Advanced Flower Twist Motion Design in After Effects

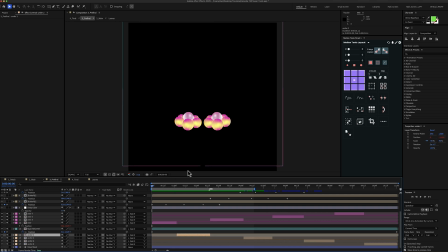8:12 So basically, if you pay attention to the right one, now it's below the other one, and in the next loop it's over, and then it's below, and then it's over again. Next, I've added a deep glow effect with opacity of 55%, and then I've added multiple layers with butterflies.
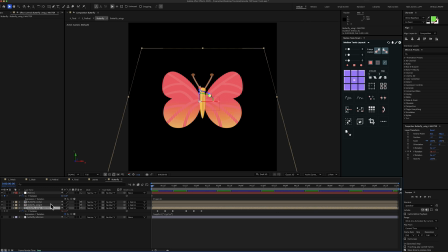8:30 Let's go inside the butterfly composition now. For the butterfly, I have 3 layers, 2 for the wings and 1 for the body, and I've made the layers 3D, and then I've animated the Y rotation for the wings, and we have basically something like this for now.
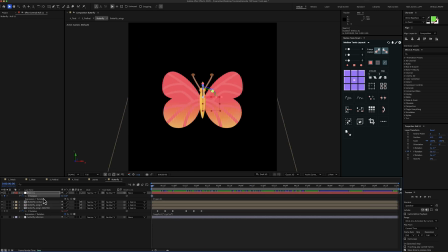8:45 Then I've linked all these 3 layers to the null layer, and I've animated the Y rotation for the null layer with an expression of time multiplied by 45. And now we basically have a rotation of the butterfly plus the rotation of the wings.
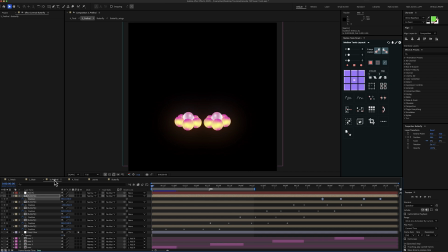9:01 Let's go back to the pre-final composition and let's enable all these layers. And here I've animated the position for each of the butterfly, and now we have the butterflies in action. Part 4, the final touches.
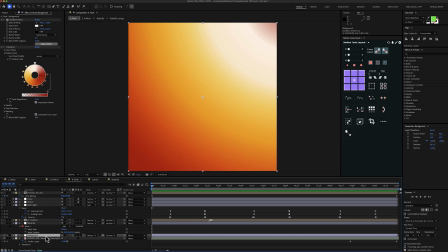9:19 So finally the last composition, and for this one I have a background layer with a gradient ramp effect and a colorama effect.
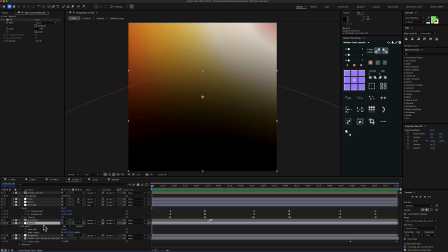9:26 Then I have a black background again, and for this one I've created a big mask with a feather of about 625 pixels. Then I've added the pre-final composition. Then I have a beam light layer here, and this is basically an adjustment layer to which I've added the beam effect.
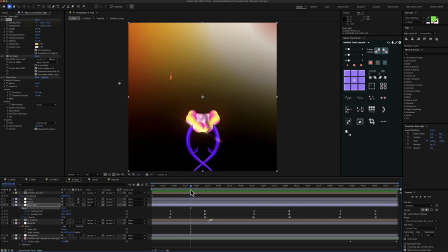9:47 And I think you can see it better right here over the flower. And this is achieved by animating the starting point, the ending point, and the opacity. something like this. Then I have a stylized layer, and for this one I have a bit of Gaussian blur and sharpen.
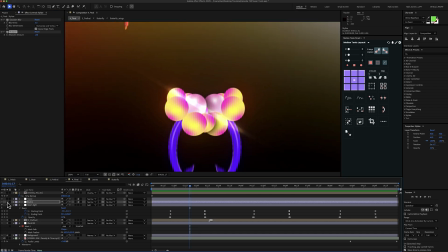10:04 And if I zoom in here, you can see that it makes the animation look a bit more traditional and not so digital.
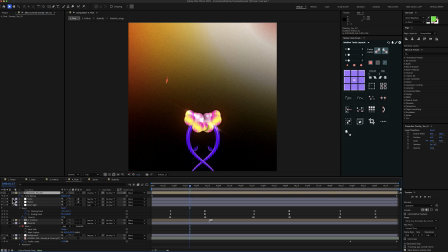10:11 Then I have a noise layer with a noise HLS effect. And the last one is an overlay layer, just to add a bit of texture to the final animation. And let's not forget the most important part, so the music background. And the final animation looks something like this.
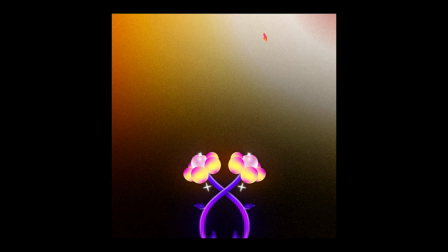That's all for this video. Remember to check out the Patreon for the free project files. Hope you enjoyed it. See you in the next one.